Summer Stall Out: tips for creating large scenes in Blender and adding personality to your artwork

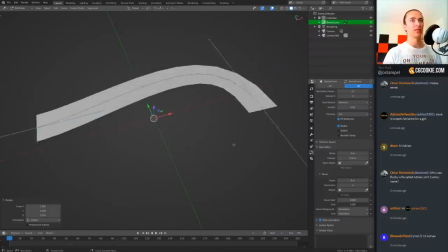The road seemed like a good place to start because it really connected the foreground and the background, so I created a curve that had an extrusion width of the average road according to Google.
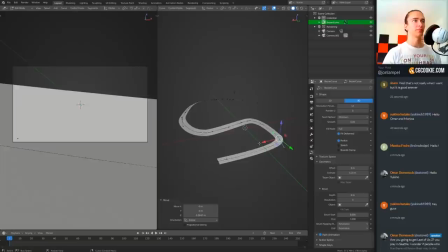That way I knew I'd be starting out with what would at least be kind of close to real world scale.
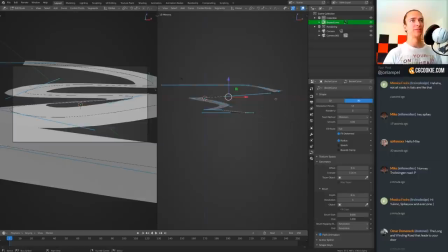I took absolutely forever trying to get the curve of the road just right for the composition that I wanted.
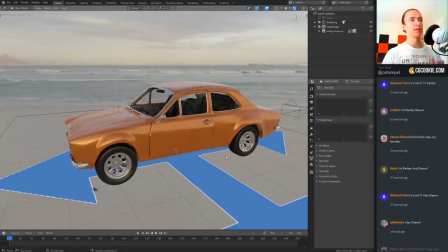This beginning part was done on a live stream on CGCookie and I didn't want it to be super boring and just be me tweaking the curve for half an hour,
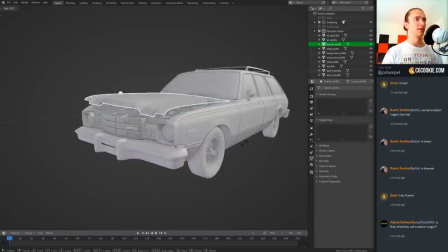so I brought in some cars right away to spice things up.
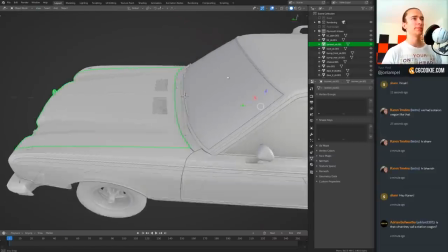I'd found this super sweet Plymouth on the Blender Market that actually had an engine inside of it, and it looked just perfect.
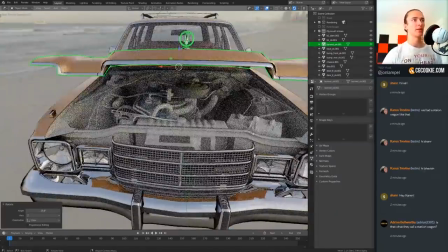It was a little bit nostalgic, and it had all the right pieces, and it fit just right.
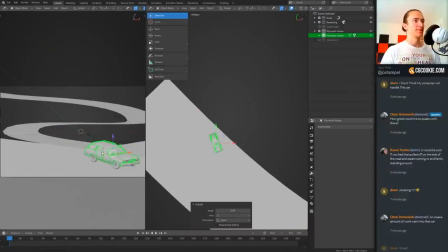So I appended it into the scene and placed it in front of the camera pretty close to where I wanted it to be.
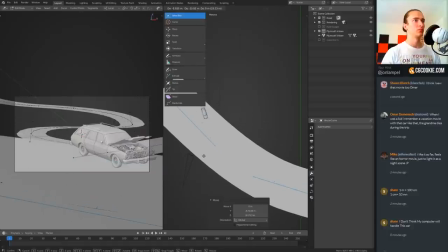After a little more curve tweaking, it was time to add the terrain itself, which was the first time I'd ever tried to use the Mirage addon by Diego.
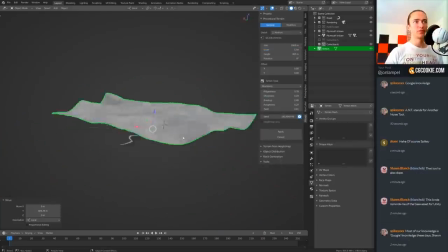I didn't get into all of the advanced settings and stuff that it could do, but it worked really well and was fun to mess with.
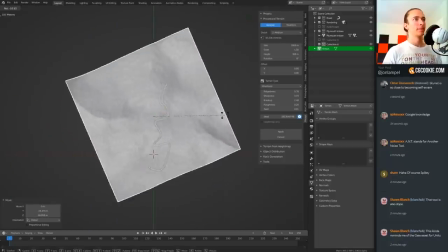It was kind of like the ANT landscape generator, but super powerful.
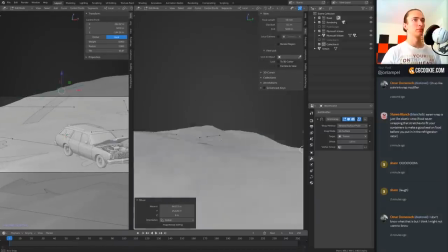Once that was built, I applied a shrink wrap modifier for the curve so that it would lay directly on top of the terrain,
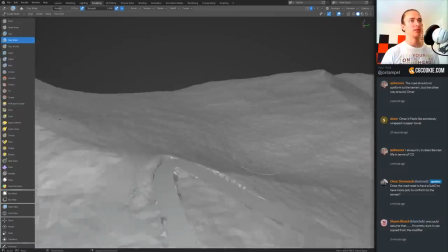and then I sculpted out all of the details around it so that it would look like it was just part of the terrain itself.
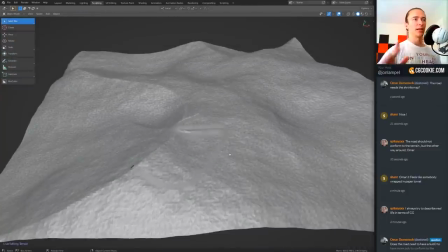I used dynamic topology and the clay strips brush just to build up dirt mounds on the sides and then cut out any areas that were overlapping.
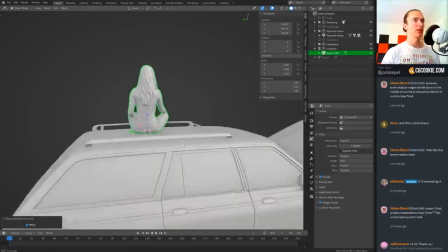Next I brought in a couple photoscan characters that I had chosen specifically because of their relaxed posture.
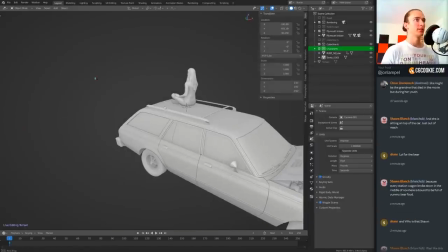In my initial sketch I had someone sitting on top of the car, and so this girl sitting cross-legged was just perfect for that.
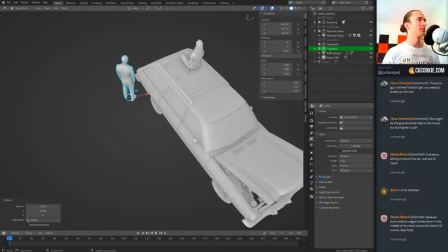Then there was also this dude who was kind of slouching, and he looked kind of upset from the front, but from the back he looked very chill.
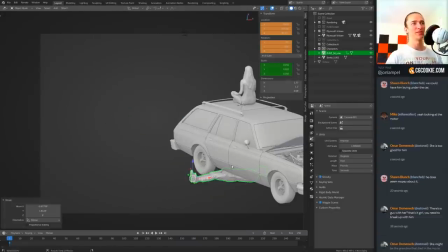Somebody in the chat suggested putting him under the car, and I tried that as if he was trying to fix it, but it really just looked like she had run him over, and that was a no go.
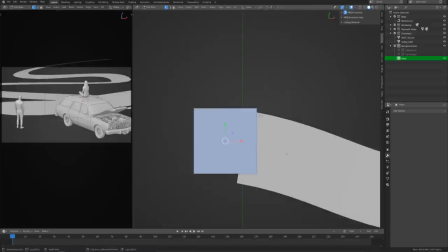After that I realized that I wanted the foreground ground plane to be textured differently than the road in
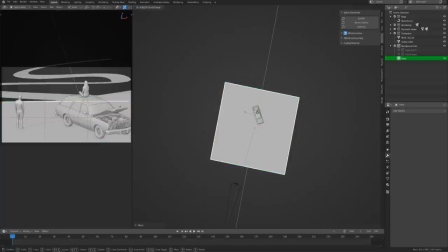the background because I needed it to be a higher resolution and probably would want to do some different material stuff.
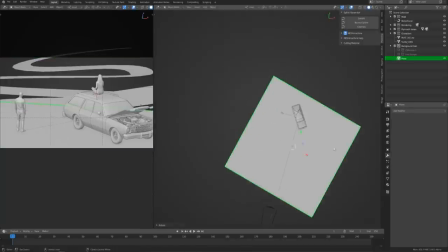So I created a second ground plane for that, pulled the road back a little bit, and once I had that placed then I called it a day.
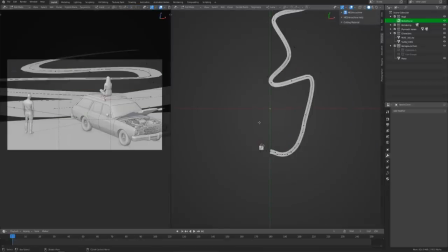That was the end of the live stream at least.
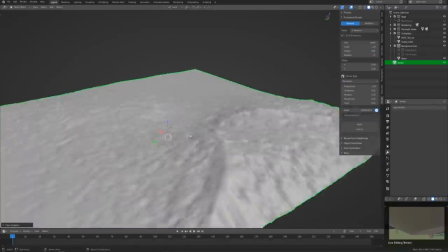When I came back later with fresh eyes I just wasn't happy with the terrain and road that I'd created during the live stream so I actually just started over again.
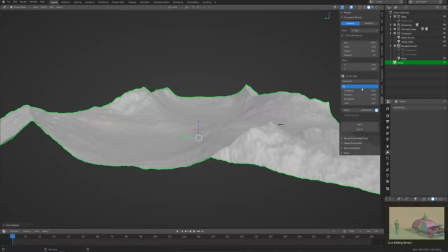I was still using the mirage addon and this time I took more time to explore all of the different features and create something that had a lot of layers to it.
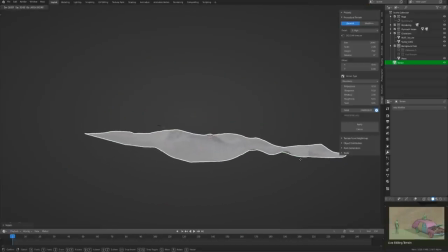That way all of the hills and valleys would overlap each other in a really pleasing and natural way when viewed from the camera.
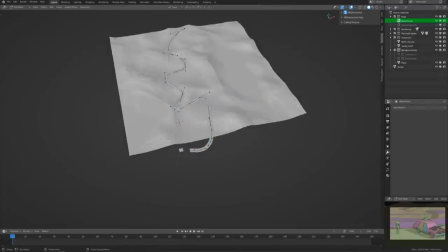I knew that this was going to be the defining piece of the composition so I really took my time with it.
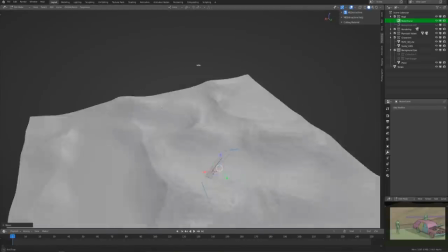Then I created a new road and matched that up again with the terrain. This time I didn't use a shrink wrap modifier but just snapping.
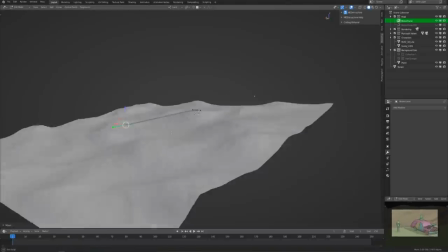Now there's one setting in the curve data properties under shape called twist method and before the first time i'd set up the road during a live stream
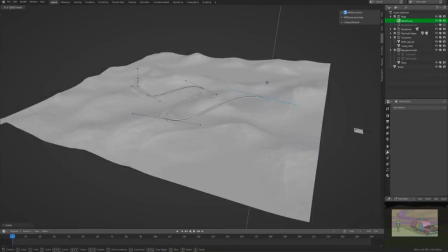this really frustrated me because by default it's set to minimum and that's good for a lot of things but it kept moving and twisting the road
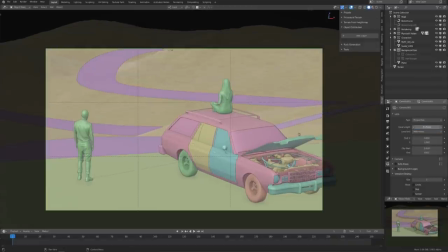as i changed some of the points so as i changed it in one place it would change the twist in another place and change the look of it and that got
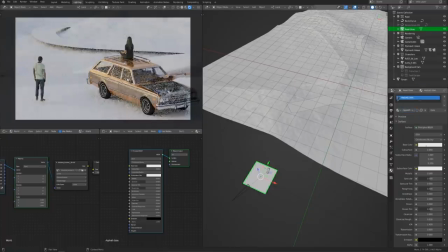really old really fast but thankfully sean blanche saved the day in the chat and mentioned that you can set the twist method
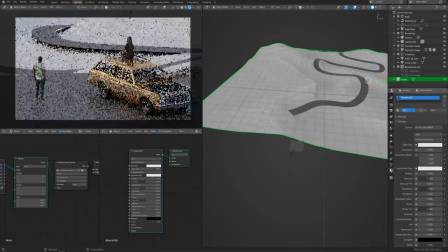to z up and that way it's just always going to face upwards and I wouldn't have to worry about that.
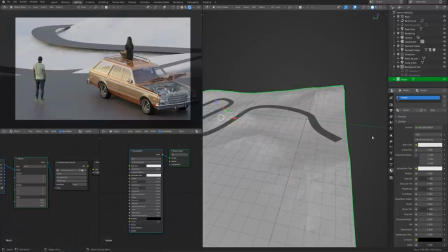So now changing one part of the road wouldn't affect a different section of the road.
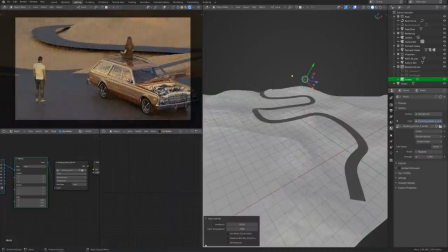All right now at this point even though I had a bunch more objects to add and a lot more things I needed to
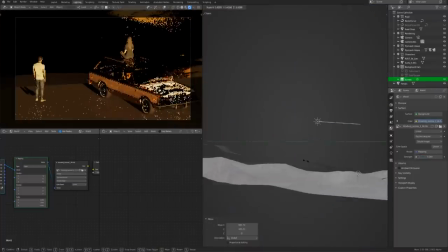do I wanted to make sure that the background that I had would at least work with a basic lighting setup.
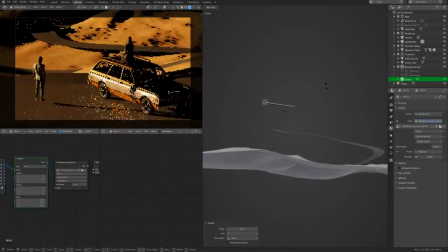Otherwise I'd have to go ahead and change the background more and just it would mess things up later on down the road if I had to do that later.
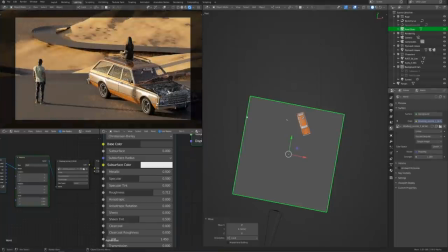So I set up a simple sun here now and added some super basic materials and an HDR, and that way I could at least get a general sense of whether or not it looked good.
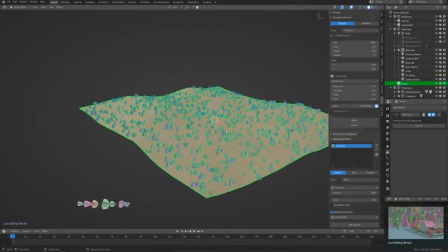I knew it was a little early to add particle systems, but I really wanted to see what it would look like with some trees in there.
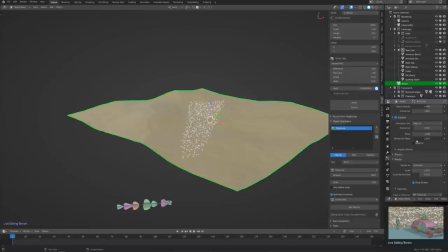So I used the Real Trees add-on by Wolf to create some really low poly trees that I could just use for the background.
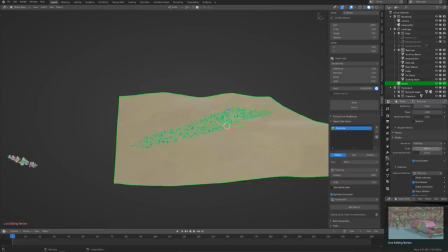And the Mirage add-on has a feature that lets you place particles on the terrain only where the camera can see them.
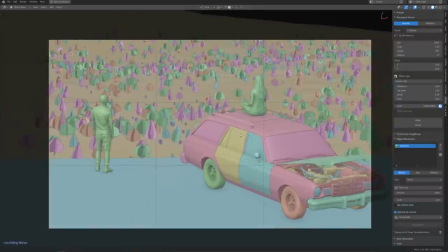So I'm not wasting any memory with particles outside of the camera's view.